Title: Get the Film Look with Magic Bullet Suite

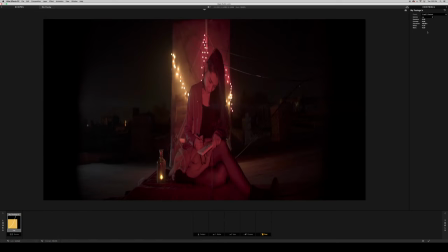8:04 Now personally, I'm not a big fan of this for my type of workflow when using log footage since this will just convert your clip to a regular
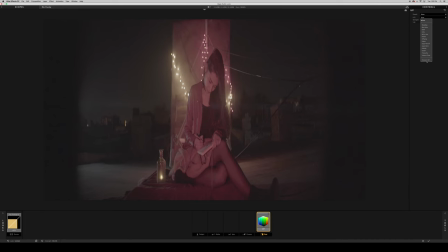8:10 Rec.709 color space which to me kind of defeats the main purpose of shooting an S-log in the first place.
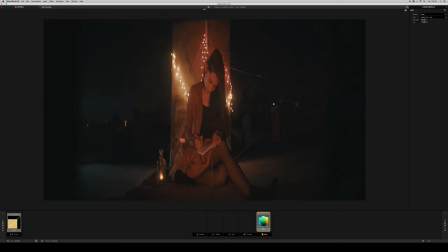8:16 So instead, I'm going to apply a LUT. And I'm using a free LUT called M31, I believe, which does a pretty good job at highlighting and bringing out the complimentary colors in your scene.
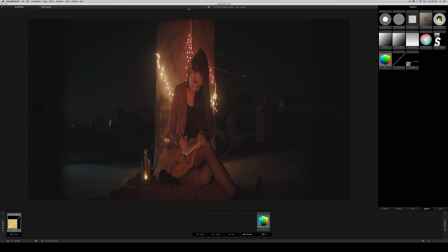8:26 So I really like this LUT and I'll leave a link in the description if you guys want to download that and play with it.
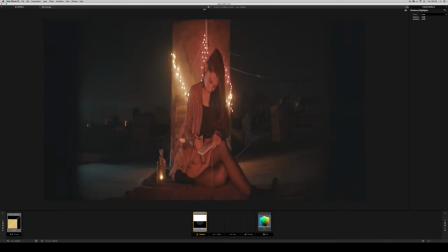8:30 So next I'm going to add a shadows and highlight effect and this will allow me to gain a bit more range in my shot by bringing out the shadowy background a bit more.
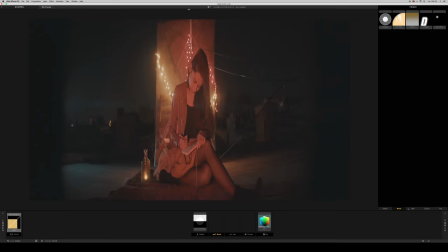8:38 Then I'm going to add a bit of diffusion to this shot and this is to further get closer to a celluloid film quality horror footage.
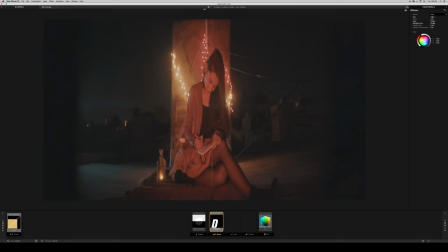8:45 And I'm adding this because digital can have a tendency of being a bit too defined and sharp Whereas the highlights on film have a different
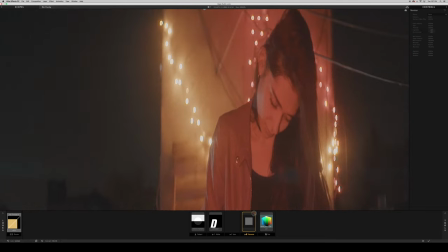8:51 way of wrapping around each other have just a bit of a softer quality So as you can see here We can re-noise as well as throwing a
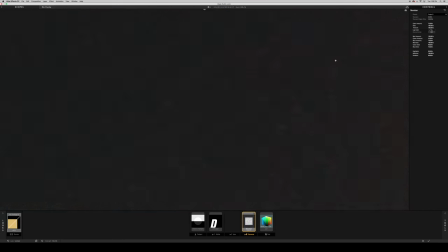8:58 bunch of other plugins from the Magic Bullet suite right inside of looks Even Mojo 2 which is a pretty nice way of getting a very quick grade to your
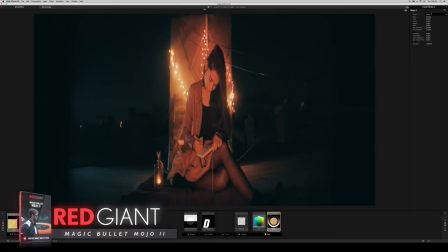9:05 footage Now personally I would probably only use Mojo 2 for grading when I'm trying to show a client a quick rough draft That needs
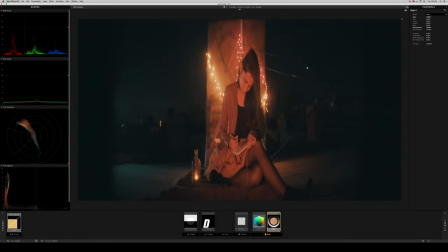9:11 some fast color grading, but it can also be used within looks to add a layer of punch to the scene
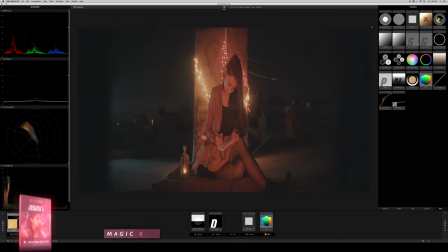9:17 Now the bulk of establishing the tone that I'm trying to give to a shot really happens when I add Colorista.
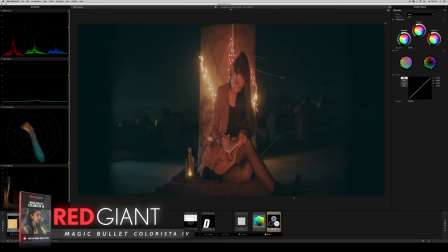9:22 So the first thing that I'll tweak are these three-way color wheels. And I typically have a color palette when I'm DPing or color grading something. But essentially what you can do is you can push the shadows to a certain color and then push the
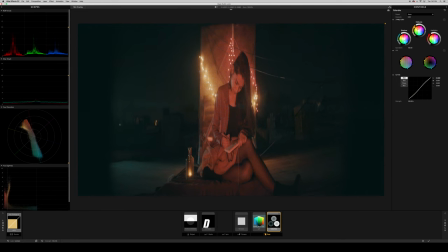9:33 mid-tones or highlights towards maybe like a complementary opposite of that color. And I'll be releasing a color theory video soon. It's actually going to be part of this series because it's super important to really understand color and what it can do and how it can really change a shot.
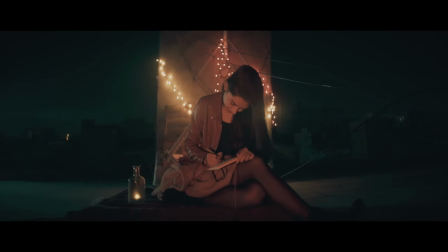9:48 So in this case, we're just going to go with the typical complimentary color. And I mean, at this point, it's all really pretty much just preference.
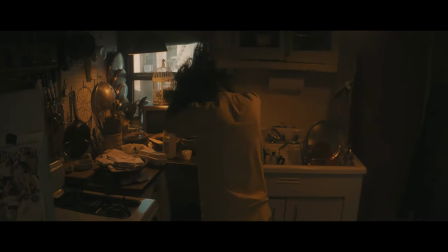9:54 I'm just showing you what I deem fit for this type of shot. But, you know, you can pretty much take these principles and use different effects.
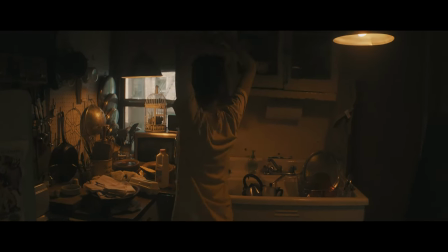10:00 You can do whatever. This is just personally what I do if I were color grading this shot.
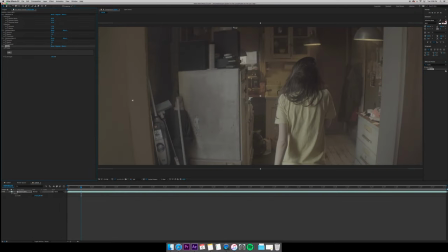10:04 Now, for this particular shot, I took huge inspiration from Fight Club, specifically the Tyler Durden house, like the abandoned house scene.
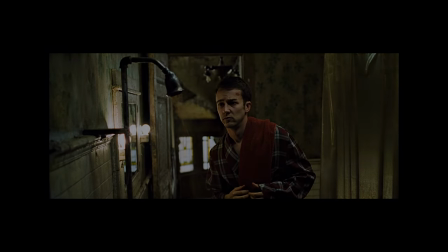10:11 I really love the colors in there. And I actually want to show you a really cool feature right inside of looks that can allow you to reference to Some stills of
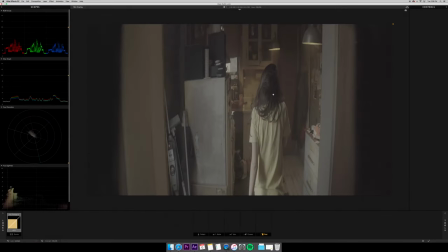10:19 your previous work of other people's work So that you can maybe get as close as possible to a specific look that you have in mind So if you click
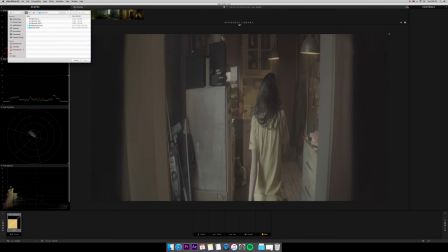10:25 on this triangle at the top, it'll actually pull down the reference library So if you want to import new ones You can just click on this plus button and
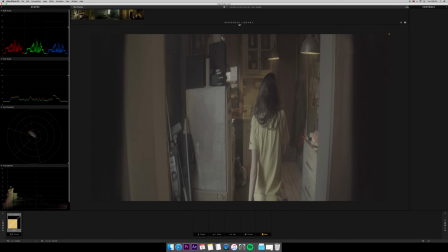10:31 navigate to whatever pictures you are trying to import and I find it super handy You can just click on one of them and it'll
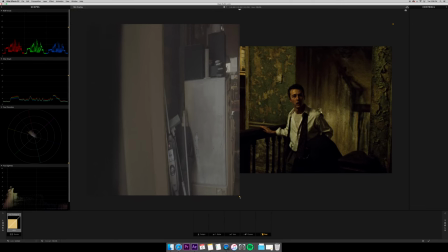10:37 do this kind of split-screen thing And you can actually slide one frame over the other so you can do a bit of a before and after or you can really compare it to other images that you have as reference.
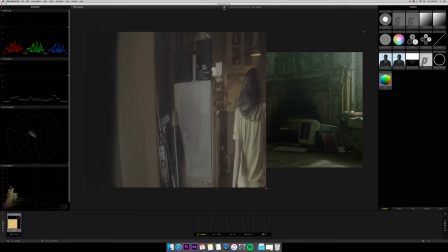10:47 So what I'm gonna do now is I'm just gonna very quickly move through this and I'm applying some of the similar effects that I did in the previous shot.
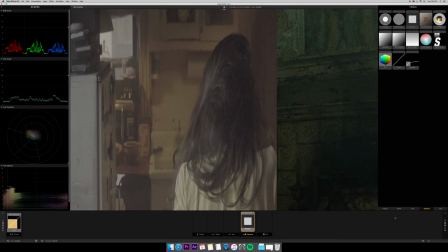10:54 I just wanna show you how these tools can be used in different ways and you can really get a
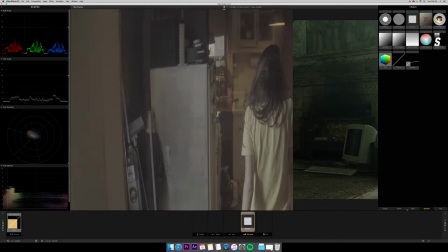10:59 huge range of different looks depending on how you tweak each effect from your toolbox. So it's really fun to just go into looks and just experiment a bit until you you find something that you're really happy with Again,
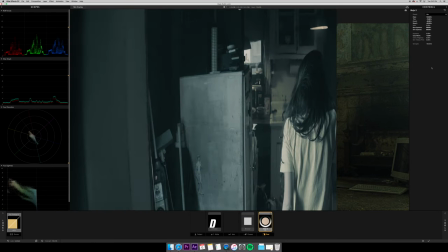11:10 you can see here how you can use mojo to add a bit of punch to your scene Depending on what kind of look you're going for so I really love this feature I love how you can just go back and forth between one still and another and you can even compare your own work to Different versions
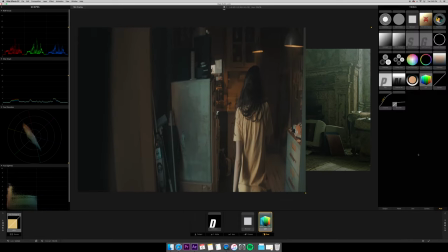11:24 of a grade if you're not a hundred percent set on a type of look for a scene You can always take different snapshots there's actually
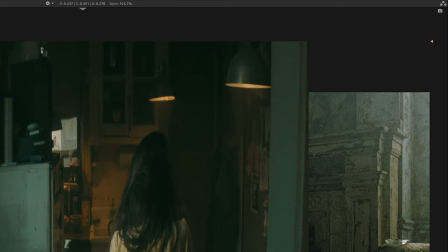11:31 like a little camera icon on the top right of the still so to me that is a huge improvement i mean that is the type of treatment i give to all of my clips now to get that extra crispy and clean look but obviously you can do all this into premiere so i actually want to show you a bit of my workflow when editing in premiere because obviously i don't edit my videos in after effects i edit them in premiere and then if there's anything in my timeline that needs a little bit of extra work, I can always dynamic link into After Effects, which is why I love Adobe products. But when it comes to denoising and when it comes to making corrections to individual clips, if the clip is the same and it's just cut out and spread across your timeline, it doesn't make sense for you to do that over and over and over again.